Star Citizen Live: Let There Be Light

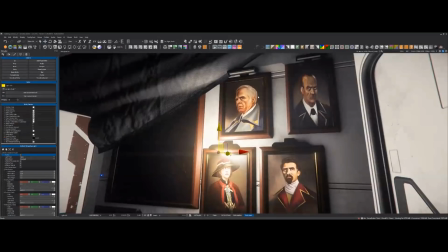We're just learning more about you than anything else. Yeah, right. All right.
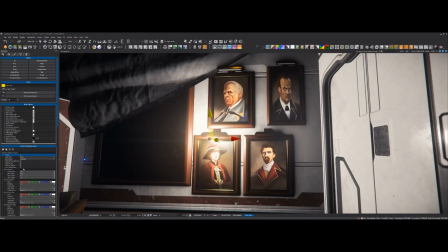So I'm going to start with maybe, like, these props already have some light fixtures built into them.
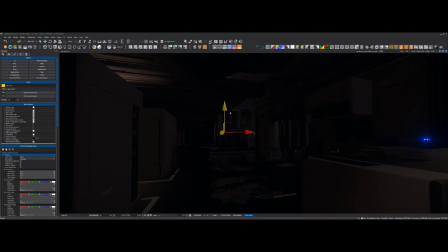So I think what could be cool to start with is just, like, some little kind of dim, I don't know, lighting or information over here just to make it a little bit less flat.
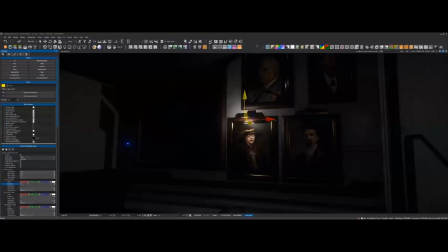I'm going to turn this guy on. Let's start with a nice dim kind of intensity.
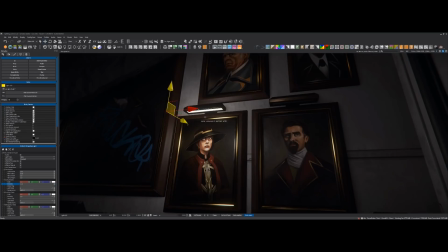I'm going to link the light to the picture frame, which then, so each asset or material can have like a glow assigned to it, and that can sometimes be controlled by a light source once we link it to it.
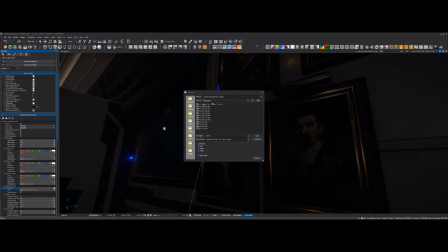and then let's make this a projector light and we'll give it just a simple kind of projection
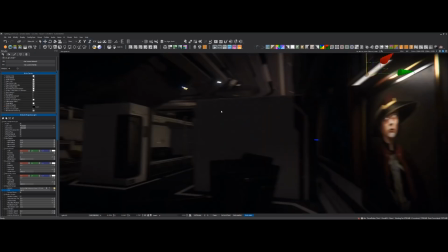widen it up a little bit and we're off to our start so
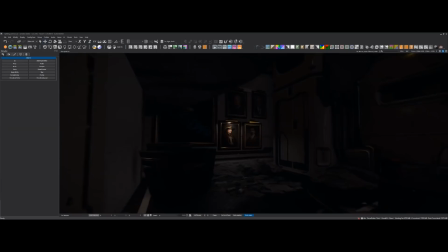that's kind of cool it's almost a little bit horror movie-esque like kind of the the pictures following you along the wall.
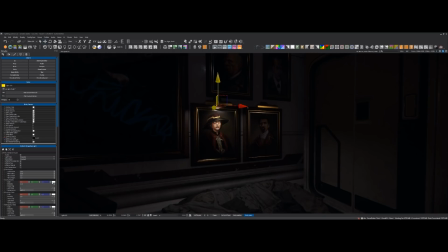Let's go with something a little bit warmer in color, maybe. I think this guy's a little bit sick, so we'll use a lot of greenish yellows and stuff like that.
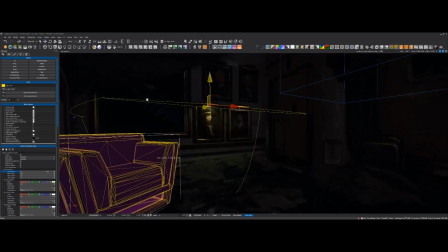Reduce the radius because we're always thinking about performance. Let's expand it a little bit. Let's make it a little bit brighter.
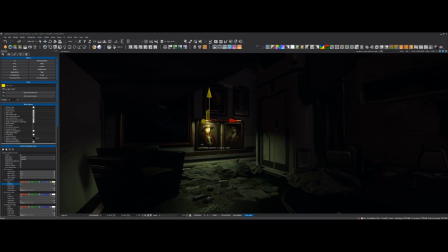You mentioned performance very casually there.
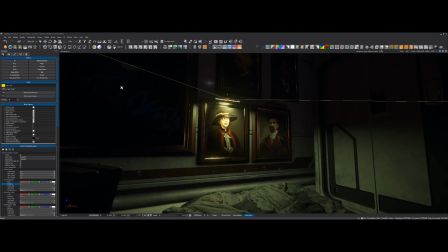But there's always got to be this ever-looming shadow, this presence over everything you do,
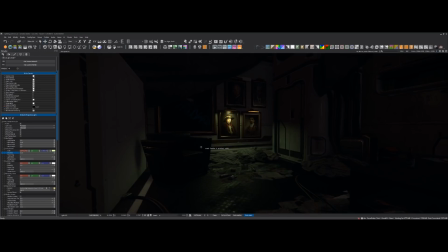where you have to resist the urge to go hog-wild or crazy, but at the same time,
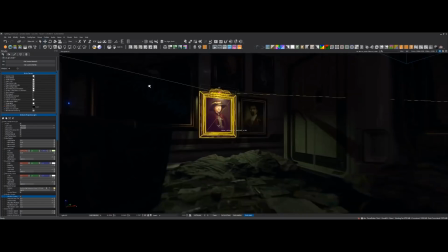one of the tenets of Star Citizen is always pushing the envelope,
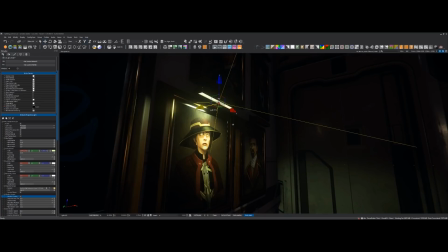as they say, as far as we can. How do you balance that? Exactly.
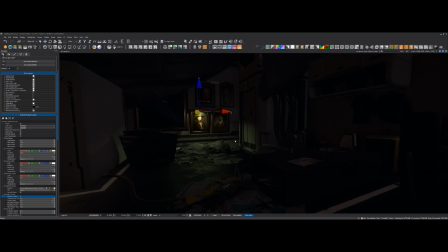I mean, yeah, as you say, we're certainly not shying away from expensive lighting setups and kind of pushing the boundaries there.
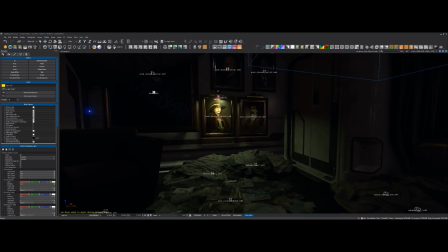But at the same time,
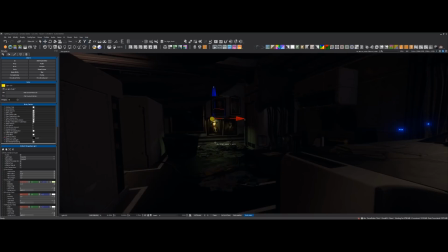obviously, we want people to be able to run the game at a somewhat decent frame rate. so when we're when we're building our lighting for environments we always just try and keep it in the back of our mind like some rough guidelines of how many lights we can use
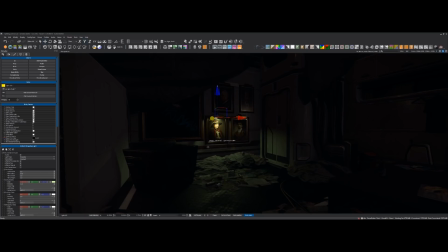how many shadow casting lights we can use and how many lights are overlapping in the scene at any given moment
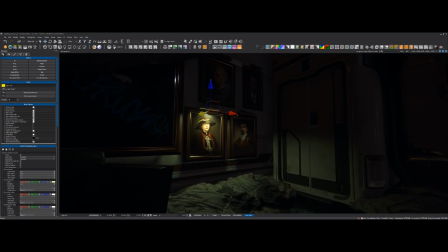and those are just kind of things that we we you feel out as you as you work on the project a little bit more um so i've
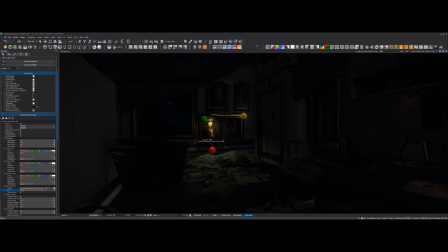got some some numbers in my head um and uh yeah it's just it's more a habit at this point so i just kind of try and
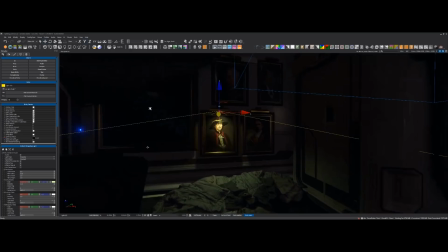stick with it i don't want to you know reveal too much of the magician's secrets but yeah you you mentioned it
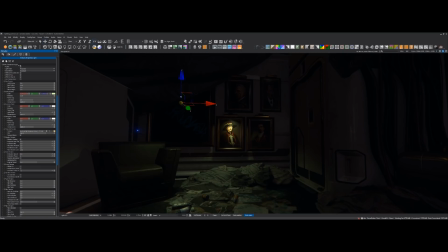shadow casting lights uh the existing of a shadow casting light implies the existence of lights that don't cast shadows
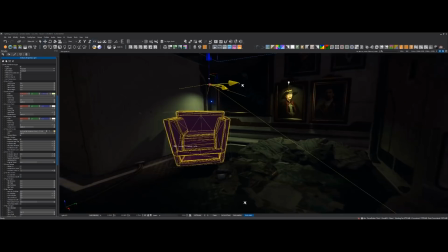yes exactly um yeah so for example i mean
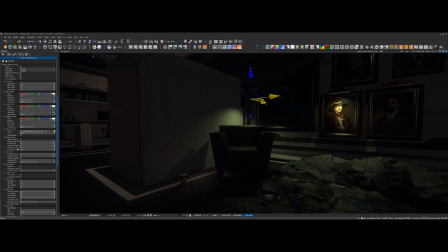you know especially for demonstration purposes we want it to look as good as possible so i'm turning on shadows quite often um but probably probably i guess like 80 of
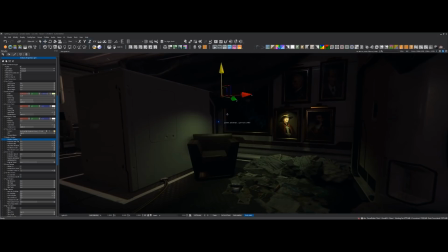the lights that we're placing generally don't cast shadows and uh the the basic kind
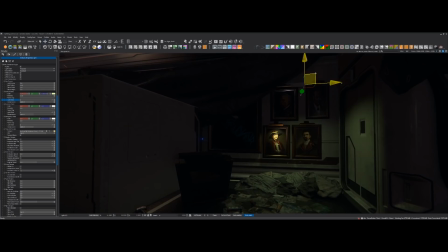of thought process there is that if it's if it's some kind of uh ambient light or where it's just kind of acting as a fill for the environment.
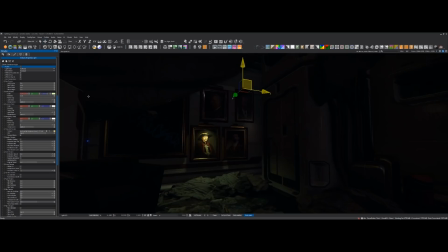You don't always need to have shadows turned on. So like for example, let's say that this was quite bright. Let's make it a little bit brighter. And this is again, like kind of one of those things where when you don't have ray tracing
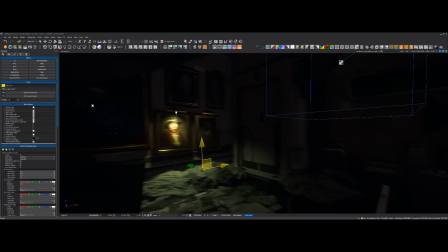and the kind of methods that offline renderers use, you have to kind of fake a lot of things.